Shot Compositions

On this episode of STN Academy Training, we'll be discussing shot composition.
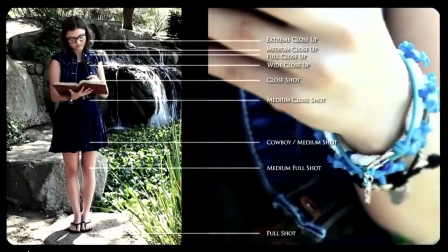7s
Hi everyone, I'm Alan Wiedemann with STN. When shooting a scene, it is important to properly crop your subject within a frame.
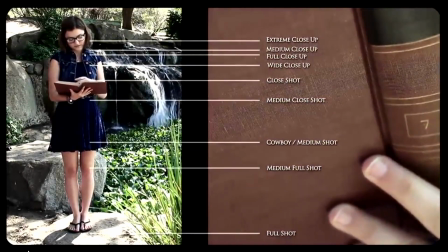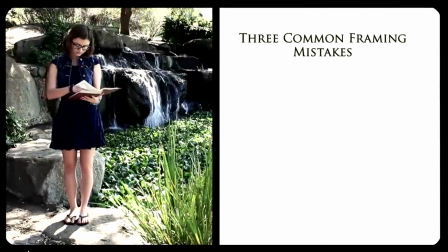20s
Here are the 3 mistakes often made. 1.
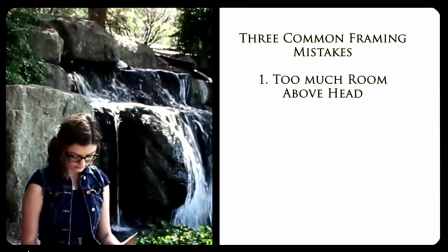26s
Leaving too much room above the subject's head, creating too much dead space. 2.
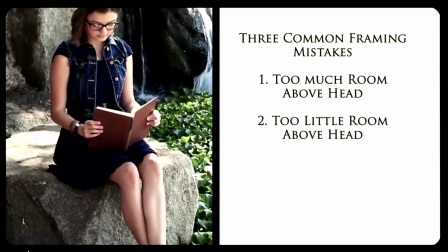32s
Leaving no room above the subject, clipping their head. This might be okay for close-up shots, but it's not recommended for full shots or medium shots.
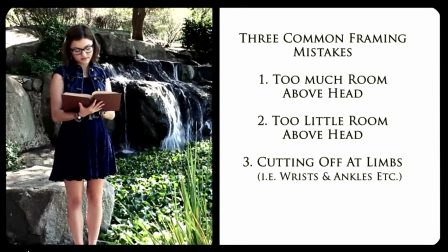42s
3. Cutting off the subject at their limbs. This makes you feel like the filmer just cut the subject right off their feet. Let's start by looking at the long shot.
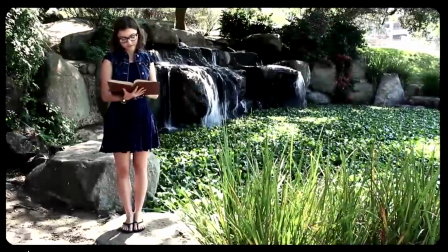53s
This shot will show the entire subject and its surroundings, also called a full shot or wide shot, as it often requires a wide-angle lens. In a scene, this is called an establishing shot, as it is meant to give a general impression rather than specific information.
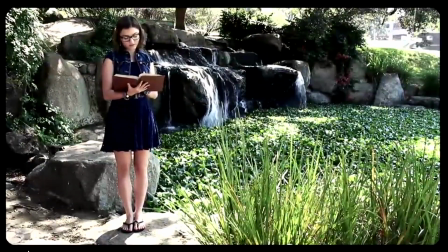68s
Notice how there is room left between the subject and top and bottom of the frame. Next, we will look at the medium shot.
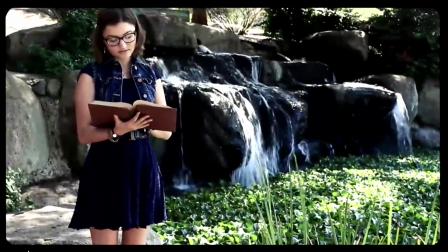77s
There are various types of medium shots. The medium full shot, where we make our first cut right above the subject's knees.
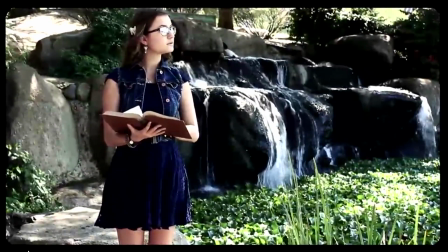84s
The medium shot, also called the cowboy shot because we are leaving enough room for the subject's holsters and hands.
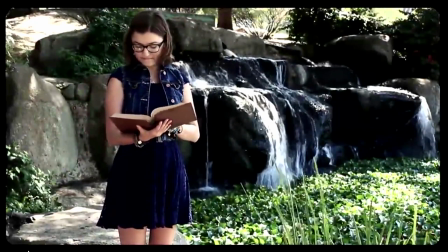92s
Medium shots are normally used to show the subject's facial expressions and body language.
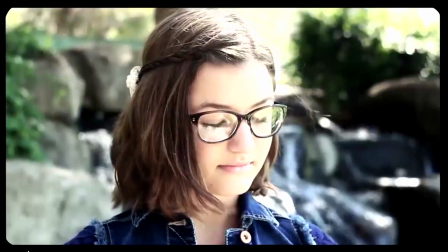100s
Next, we have the tight shot, also called a close-up. There are also different types of close-up shots.
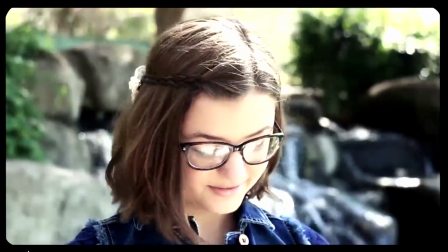106s
The medium close-up, where we usually see the subject's head and very small amount of their shoulder.
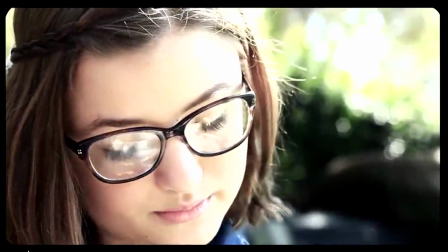116s
Close-up, where we put just the subject's head into frame.
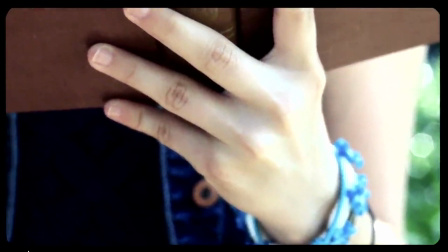119s
An extreme close-up, where your shot is very tight on the subject's eyes or object the subject is holding or wearing.
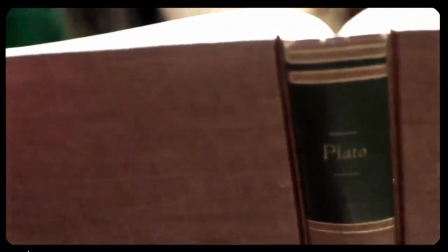127s
A close-up frames the subject so the viewer can see the emotion or details of the subject.
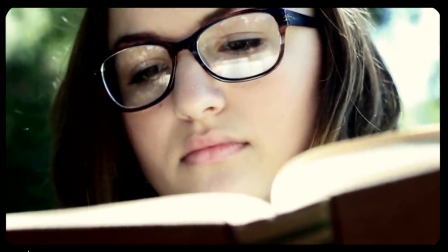133s
Often, close-ups are used to show the importance of the subject in the film.
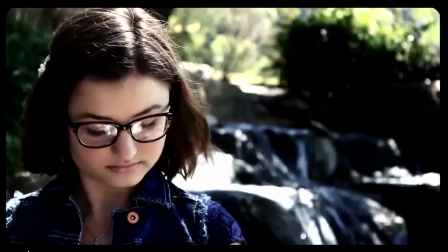142s
Next, we have lead room, moving lead room, and nose room.
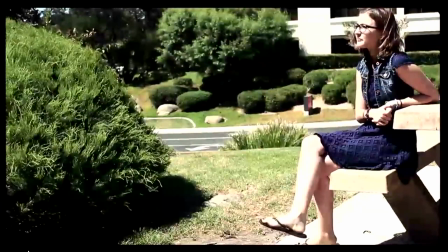146s
All 3 allow space in front and in the direction of moving or stationary subjects, as to allow the subject to breathe.
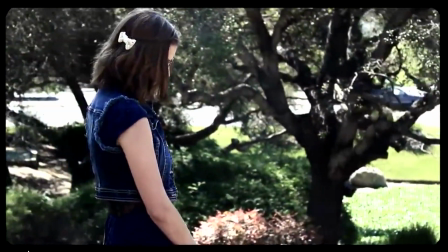153s
Well-composed shots leave space in the direction the subject is facing or moving. For example, moving objects such as cars require lead room.
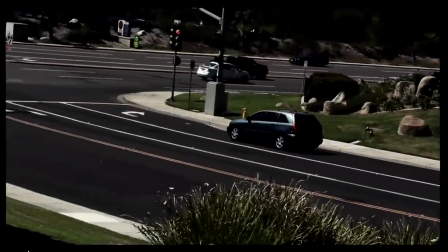162s
If extra space is allowed in front of a moving car, the viewer can see that it has someplace to go.
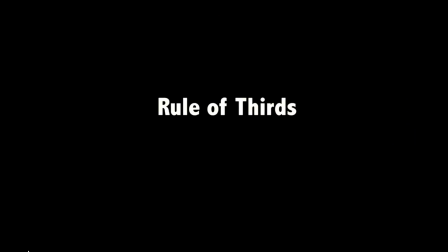170s
The next important rule in shot composition is the rule of thirds.
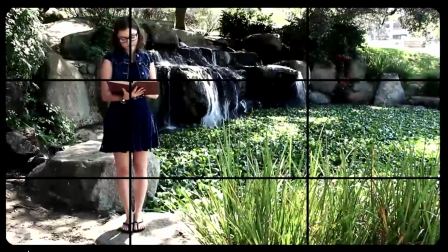174s
When composing a shot, imagine it being divided into 9 equal parts by 2 equally spaced horizontal lines and 2 equally spaced vertical lines.
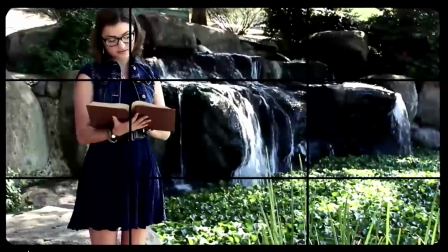183s
Important compositional elements should be placed along these lines or their intersections.
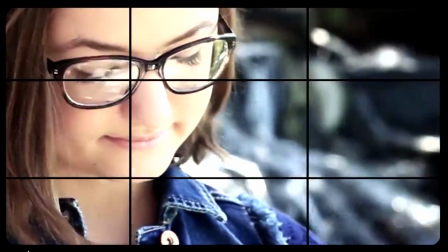191s
This is a good rule that combines with nose room, as you want your subject to be placed on the intersecting lines with plenty of space. Action shots are important because they show your subject in motion.
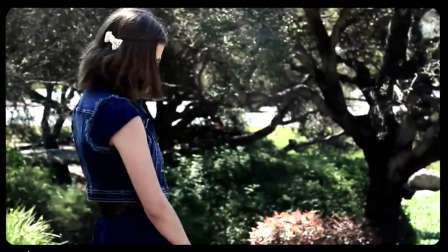204s
These shots require the camera operator to pan, tilt, and focus, as you need to usually keep your subject in frame.
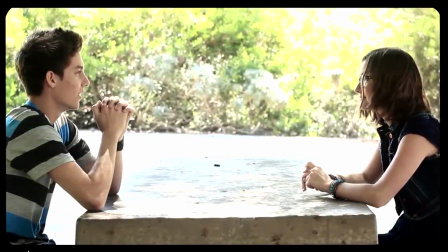213s
A reaction shot is a term used when a shot is cut away from the main scene to show the reaction of a character in it.
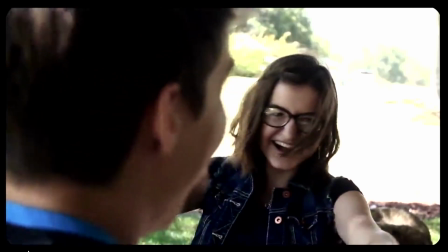220s
This shot can be used in conjunction with the over-the-shoulder shot, also referred to as OT, OTS, or third-person shot.
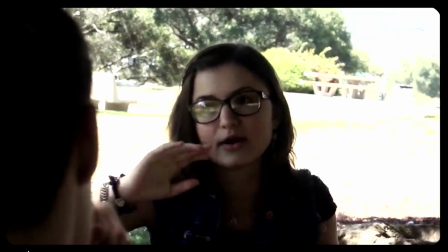230s
A shot of a character from an over-the-shoulder perspective of another character seen here.
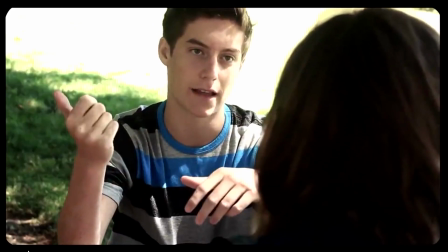235s
This is a very common shot when 2 characters are having a discussion. This is a great way to give the audience the perspective of one of the characters. So let's review.